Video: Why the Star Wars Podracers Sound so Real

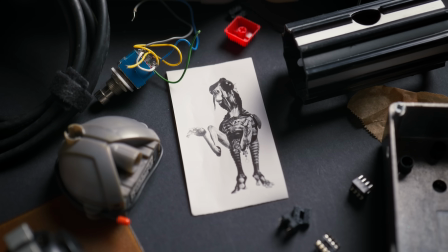[4:07]
To kick off this sound design, I'm going to start off with Sebulba. This was fun, but quite a difficult task.
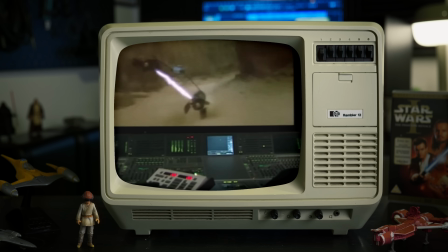[4:13]
There's lots of behind the scenes videos and interviews with Ben Burtt hinting at the vehicles he recorded for the original pod race scenes. There were even recordings of things which weren't vehicles at all, but I'll get into that a little later. Right now, I want to focus on the vehicles, starting with Sebulba.
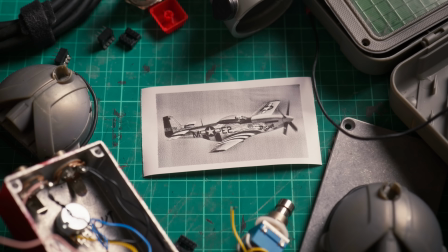[4:30]
Sebulba's Podracer is made up of a mix of a World War II P-51 Mustang engine,
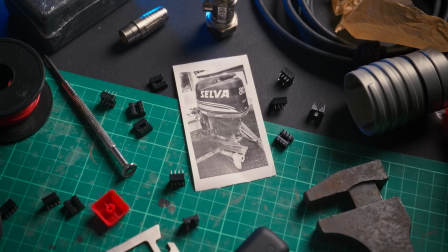[4:35]
hot rods, dragsters, and an outboard motor from a boat. So this is what I recorded instead for my first attempt.
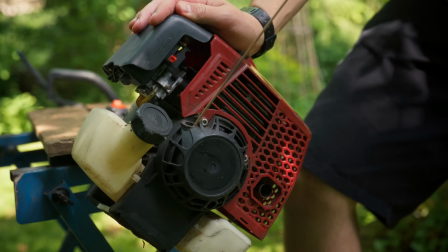[4:43]
An old VW camper van starting up, the pull start of a broken petrol strimmer, and muscle car revs and pass-bys at a car show.
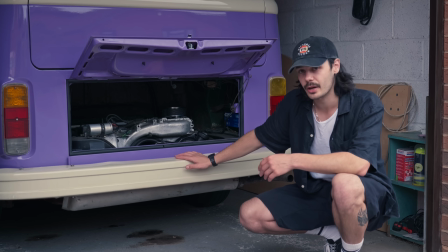[4:51]
Let's start off with the camper van. This is my parents' old VW T2 camper van.
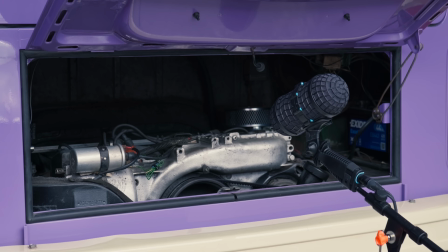[4:57]
It's got an air-cooled engine in the back of it, and I felt like this air-cooled engine shared some of the same irregular
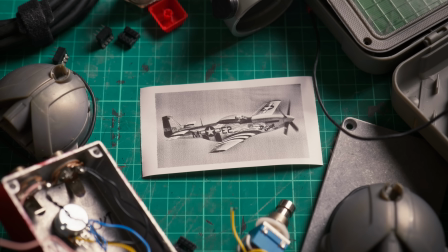[5:03]
pops and bangs and clunks as the P51 Mustang engine Ben Burtt used in the original sound design.
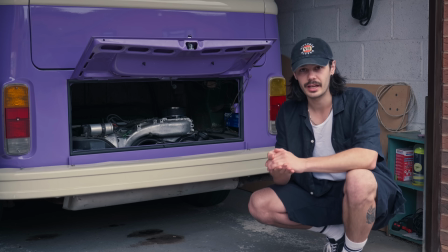[5:10]
So what I'm going to do is start it up, poke around with the microphone,
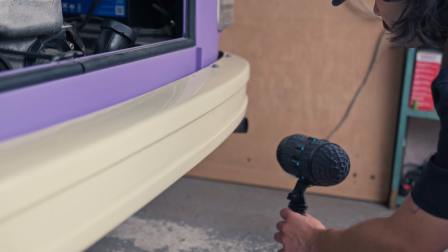[5:15]
record the exhaust, and hopefully that'll get us close to that used universe aesthetic.
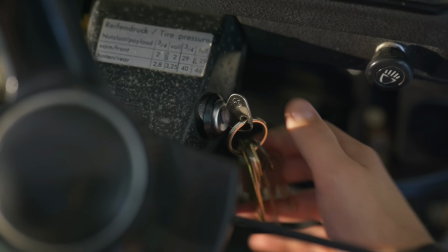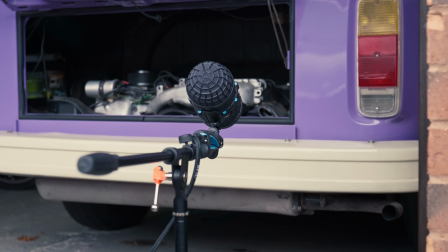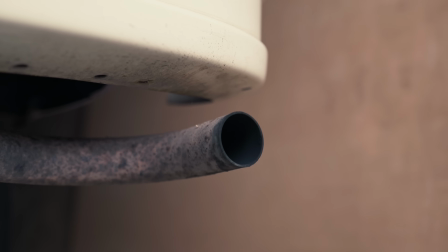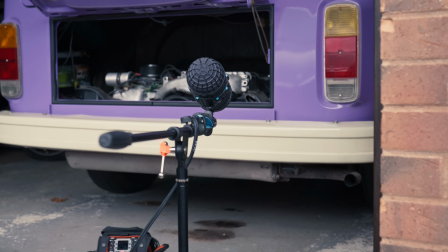[5:37]
I took one of those ignition sounds from the VW camper van and heavily processed it in a
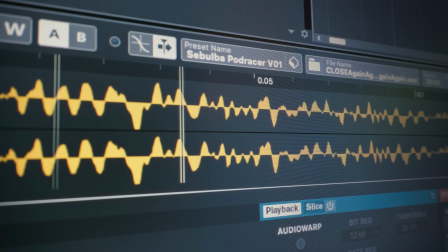[5:42]
sampler to get something which sounded similar to the original chug chug chug sound. I also tried the petrol strimmer for this chug sound too. While researching outboard motors for boats, some of these sounded really close to the original sound in the movie. These outboard motors were a little bit hard to come by, but I figured a petrol strimmer was essentially the same thing and much easier to find.
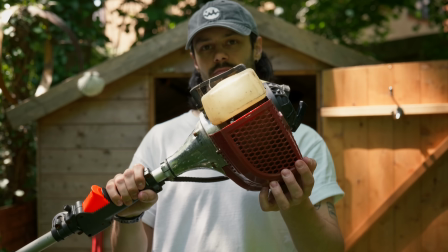[6:09]
Your local recycling centre is one of the best places to find cheap sound props.
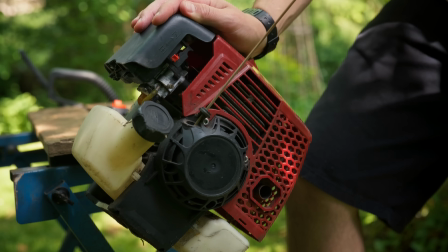[6:13]
I experimented and listened to around 15 different strimmer pull cords and then ended up choosing this one. Next, I put the recordings I got into a granular synthesizer.
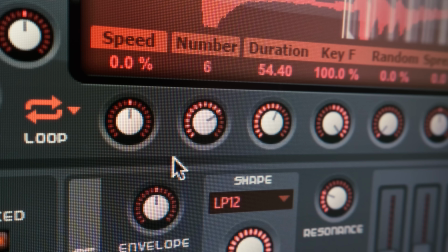[6:24]
A granular synthesizer works by chopping an audio sample into thousands of tiny little pieces called grains, and scattering,
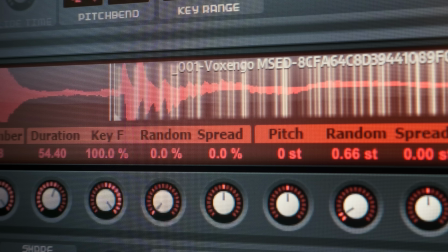[6:32]
overlapping, or looping them to create new textures, which you can perform on a small MIDI keyboard like this. The strimmer recordings didn't make the cut for the chug chug chug bit, but it got used in the section where it looks like you're riding on board the Podracer. The last bit of recording I got for Sebulba was the muscle cars.
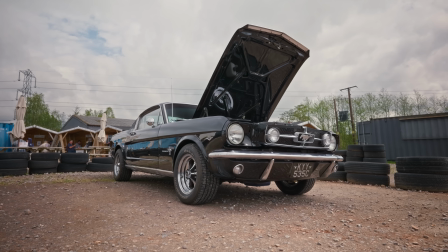[6:51]
Luckily, there was a vintage American car meetup happening relatively local to me, so I popped along with my gear.
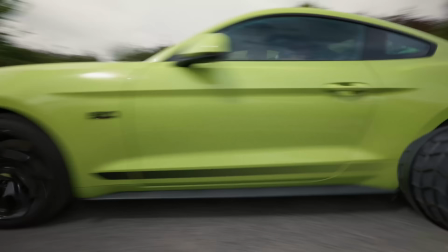[6:57]
I captured a handful of wicked pass-by sounds as the cars arrived and left the venue.
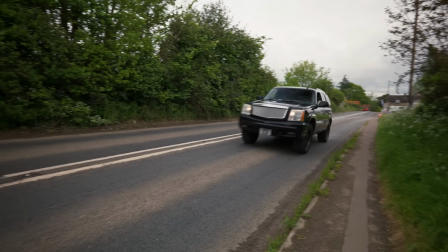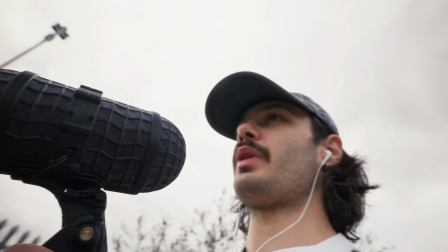[7:09]
That truck was sick because it had a weird spool. I think it was the supercharger.
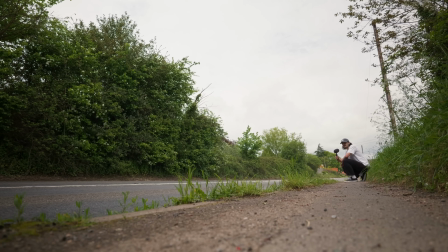And here's all the sounds for Sebulba's Podracer mixed together.
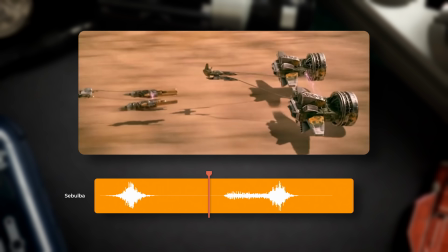This sounded quite close to the original, but it was still lacking that raw glug glug glug glug sound that Ben Burtt got from the World War II fighter plane.
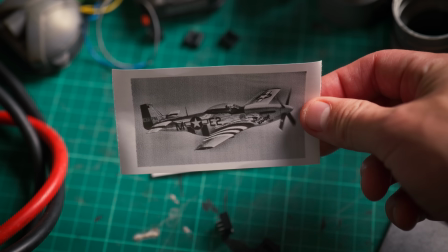[7:42]
So in my head I thought, there's got to be a way to get something similar. It turns out that certain models of the P51 Mustang Ben Burtt recorded
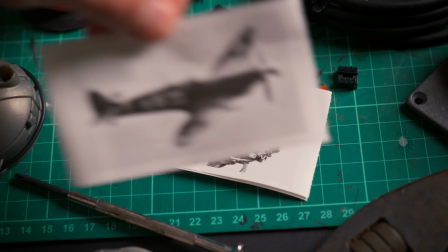[7:50]
share the exact same Rolls-Royce engine as the iconic British Spitfire. This then led me down a rabbit hole where I discovered Spitfires.com,
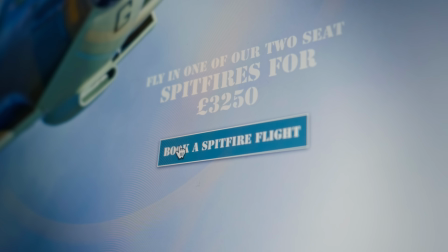[7:59]
a British company offering flight experiences from an airfield just an hour's drive from me.
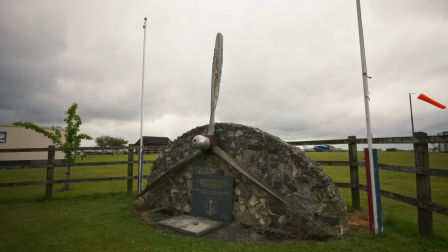[8:05]
Dunkerswell Aerodrome is a historic airfield built at the tail end of World War II.